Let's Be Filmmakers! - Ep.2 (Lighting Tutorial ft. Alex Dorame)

So today we're doing a makeup and lighting tutorial with Alex Dorame.
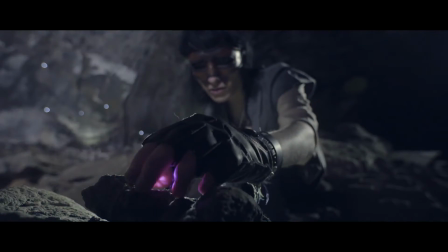0:28 I've had a great pleasure in working with Alex and Johnny and Jordan and Shannon and Tyler on their music videos and a bunch of stuff.
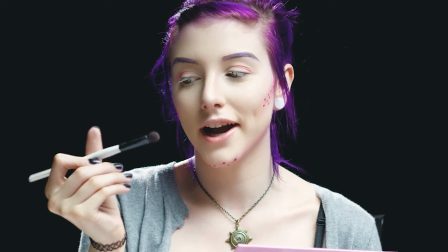0:35 So we figured, why don't we do one of her makeup tutorials and do it really cool with some high-end gear, but also with techniques that pretty much anyone can do to make these look really cool. So today we wanted to kind of share with you guys what we did and how you can do it.
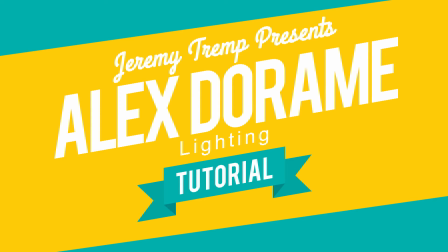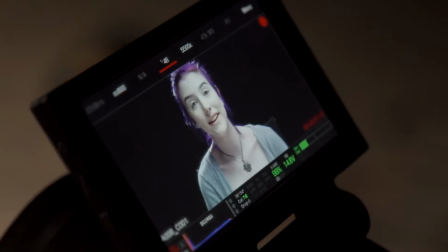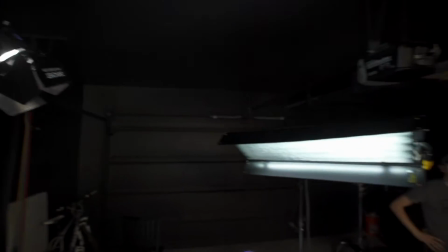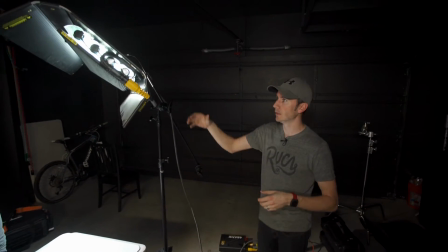1:08 So first off, let's go with lighting. Right here, this is a Kino 4x4, which is essentially,
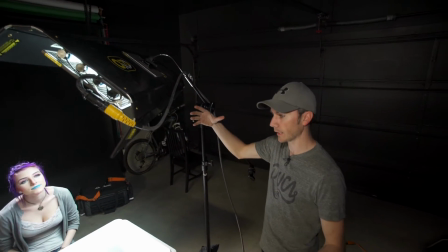1:15 this is just fluorescent lighting that's a softer lighting, but it doesn't really matter what light you use as long as it's a softer source.
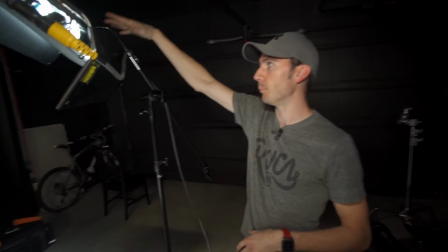1:22 And as you can see, I put it above Alex, a little bit on her left side,
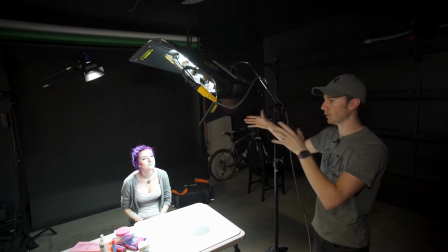1:27 so it's not directly in front of her and it's not directly to the side, but it's kind of a 3/4 angle and it's a little bit higher.
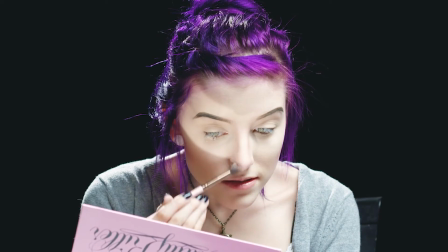1:33 So that's going to give a nice, you know, hopefully shadowless light, a little bit more shadowless because it's a softer source.
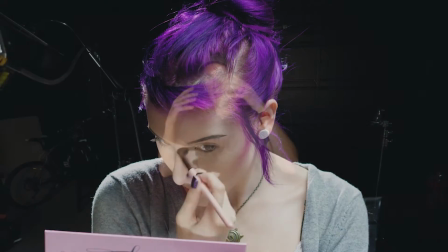1:40 And if she's doing stuff with makeup, it's not going to cast shadows on her face as if the lighting was here. So it keeps the shadows off of her face from her hands, and if she's looking up, it's nice and pleasing on the face. But the biggest part of that is you need to bounce the light back up so that it's not really harsh shadows or anything like that.
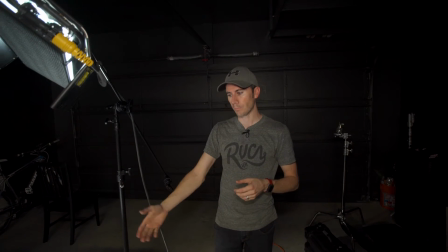1:59 So a really easy way to do this is, since you already have your makeup table, you can use a white card or a white table.
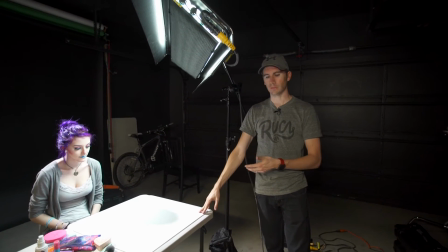2:07 In this scenario, we're using just a small piece of white acrylic, and she's setting all her makeup on it.
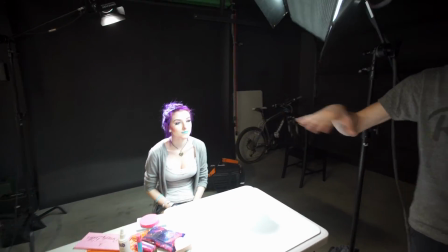2:14 But this allows the light to bounce back off this up into her face. So it eliminates a lot of shadows and it fills in your eyes with more light.
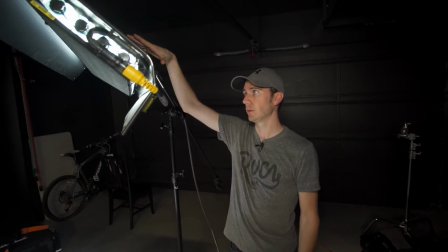2:22 So it's extremely simple. So we have a main light just above, and then we're just bouncing that same light from the makeup table essentially.
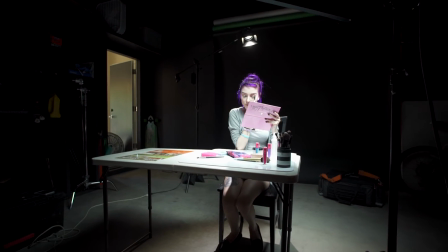2:30 Now we used just a black backdrop, which is just rolls of paper. This is actually in a garage, so it's very simple.
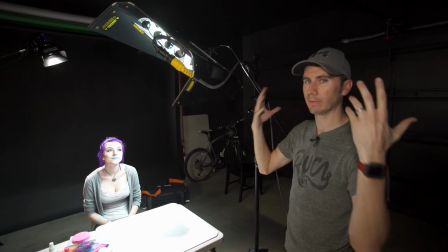2:37 But to really separate her from that black background and to highlight the hair and different parts of the body, we're using a backlight.
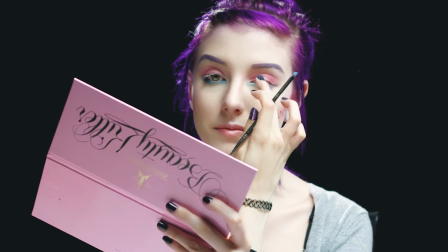2:44 This one's a little bit more of like a spotlight feature, so it's only hitting the back of her head and shoulders,
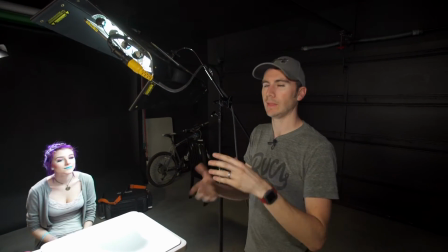2:51 and this is really going to keep her separated from the background and make the image pop. Otherwise, you kind of blend into the background and it just doesn't look as good.
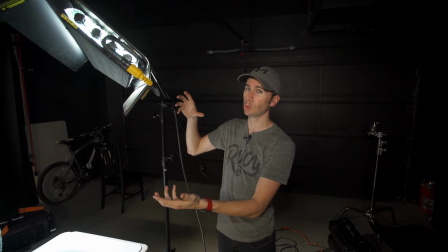2:58 So this is a really easy way to get, there's only 2 lights here, and you can realistically use any lights,
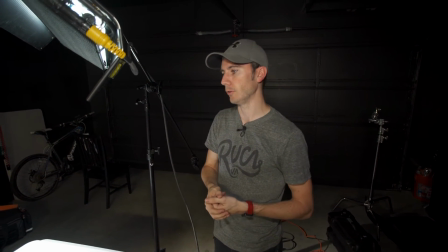3:06 just soften them up, and there's techniques online to figure out how to do that. But it's a very simple technique and it looks really cool, it looks great. As far as cameras, we're going overkill here. We're shooting on the Red Raven. No need to shoot with a camera like this, but since we can, we might as well.
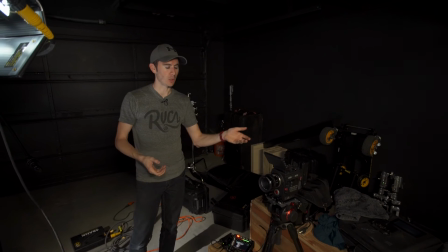3:21 But you can use anything you have.
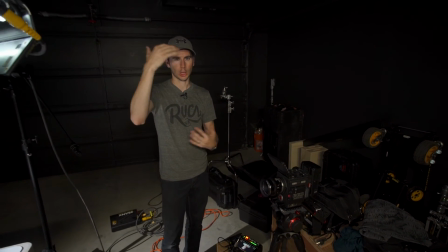3:24 This is a 50mm lens, which is just a little bit more close up, just a little more flattering on your face,
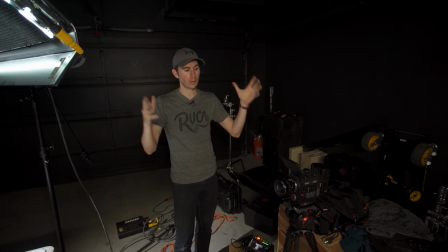3:31 as opposed to like a wide angle close up is going to make you look a little larger. A more telephoto angle a little further away is gonna make you actually look thinner. So that's a pro tip for you. But that's a real basic.
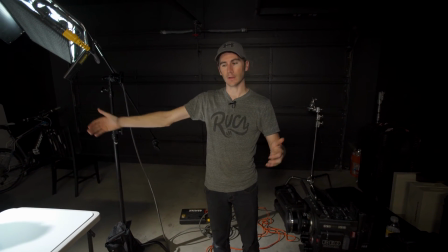3:44 As you can see, camera is about 8 feet away from Alex, light up top, bouncing, and then the backlight,
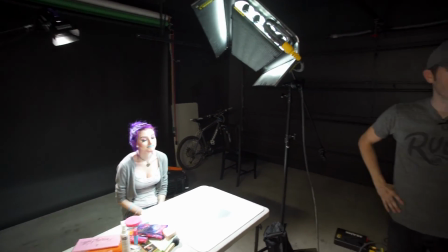3:51 and it makes a great lighting, because if you're doing a makeup tutorial and you want to look great, you want your lighting to look great. So follow these instructions and you can't go wrong.